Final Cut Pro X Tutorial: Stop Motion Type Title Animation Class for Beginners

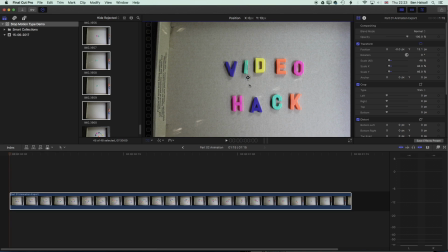I'm just going to grab the position tool here just so I can move this up and center it a little better. So I'm looking at the final frame here, and actually what we'll do now is reverse it.
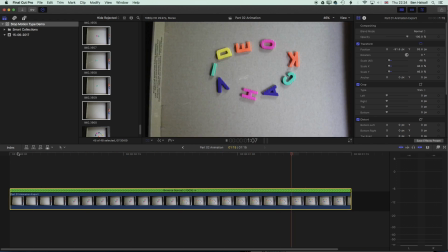So I'm going to reverse the clip speed, so now we get this lettering and it's going to draw itself on, and you can really start to see how that works well.
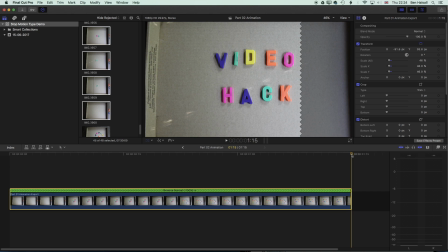And then when it's finished, we're going to hold on this last frame of that animation.
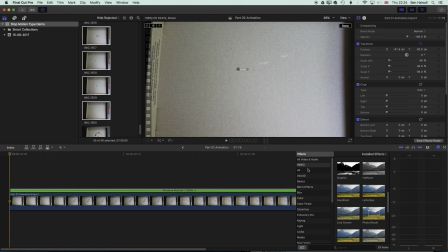We'll go in now to our effects, and we're going to jump in to our masks, and we're going to add on a shape mask here.
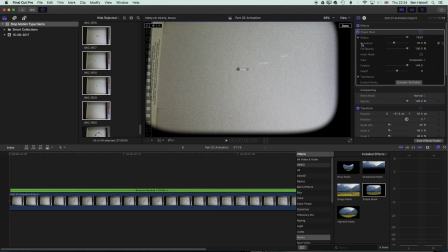And in the shape mask, we've got some options for setting its location. So if we go down to the transforms here in the shape mask, and also the scale, we can scale down this effect.
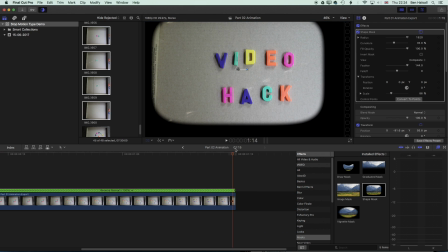And I'm just going to slide across here so I can see this last frame, because this is really where I want to frame this. So we're going to change the Y position a little bit, and also the X position.
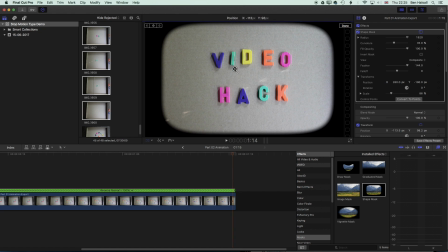And basically we're looking to have that centered in there. And then we can play around with the location of our final video in here. So I just hit Shift and Z on the timeline so I can quickly pull myself back to the beginning.
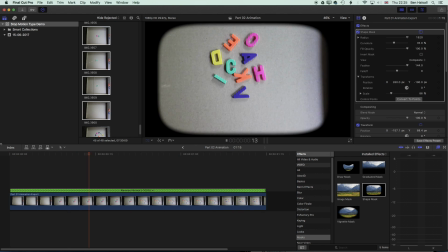So now we have a nice feather at the edge there, which is hiding the fact that we've got some of that cardboard box and shadow.
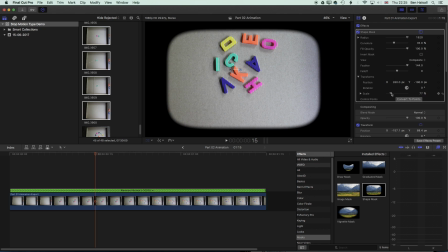And actually we just need to nudge this a little bit to dodge that shadow at the end. So there we have it. We have the animation working quite nicely. We can come in and add some other effects as well.
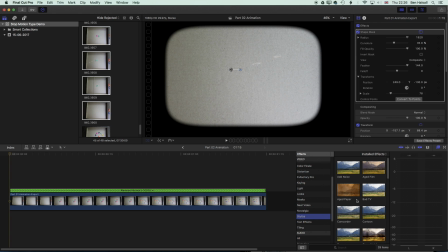So we've got some stylized effects. So things like bad TV might work. I'm going to pop the projector effect on, So we get this kind of nice retro feel to it.
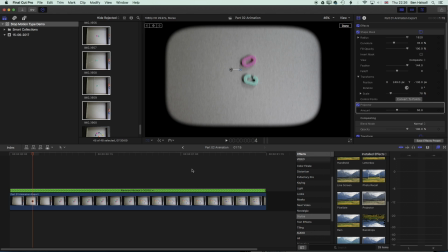And actually, I'm going to take the projector effect off of this, first of all, and because what I'm going to do is just come to my last frame and then use the back arrow just to come to the frame before my last frame.
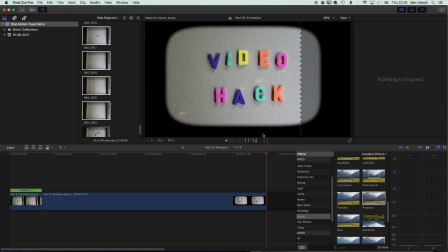And then I'm going to hold down the Alt key and tap F and to give me a freeze frame. So now you can see my animation will play through. And then hold on the last video hack frame.
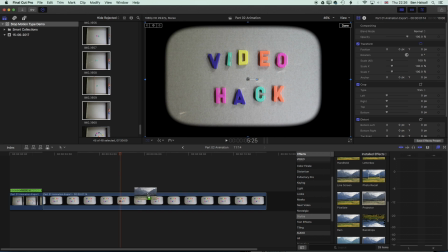And then we'll add now the projector, which will give that text, as it's still a little bit of animation. So we'll get this effect. And it holds nicely on that final frame.
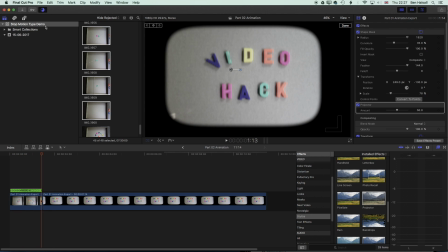If you're not sure about using the freeze frame option shortcut, then just come up to Edit, and the Add Freeze Frame option is just there. You need to do it on the last frame of your video, so you need to go to the end of your video and then just go back one frame to add that freeze frame there. So now you can see this is what we finished up with, which looks quite nice.
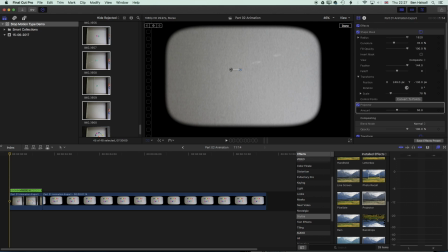And hopefully that gives you an idea of how you can create a stop motion title in Final Cut Pro 10. I did this really simply and quite quickly with a DSLR shooting onto this piece of cardboard, and I might do things differently if I did this in the future, but there's definitely a lot of fun you can have with this technique as well.
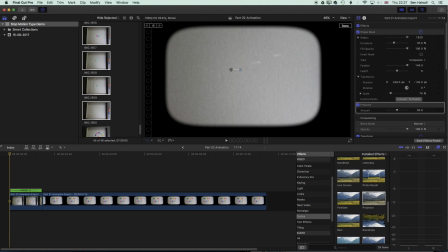So thanks for watching this tutorial, and if you have any questions, then drop me a message below, and I look forward to seeing you on the next one.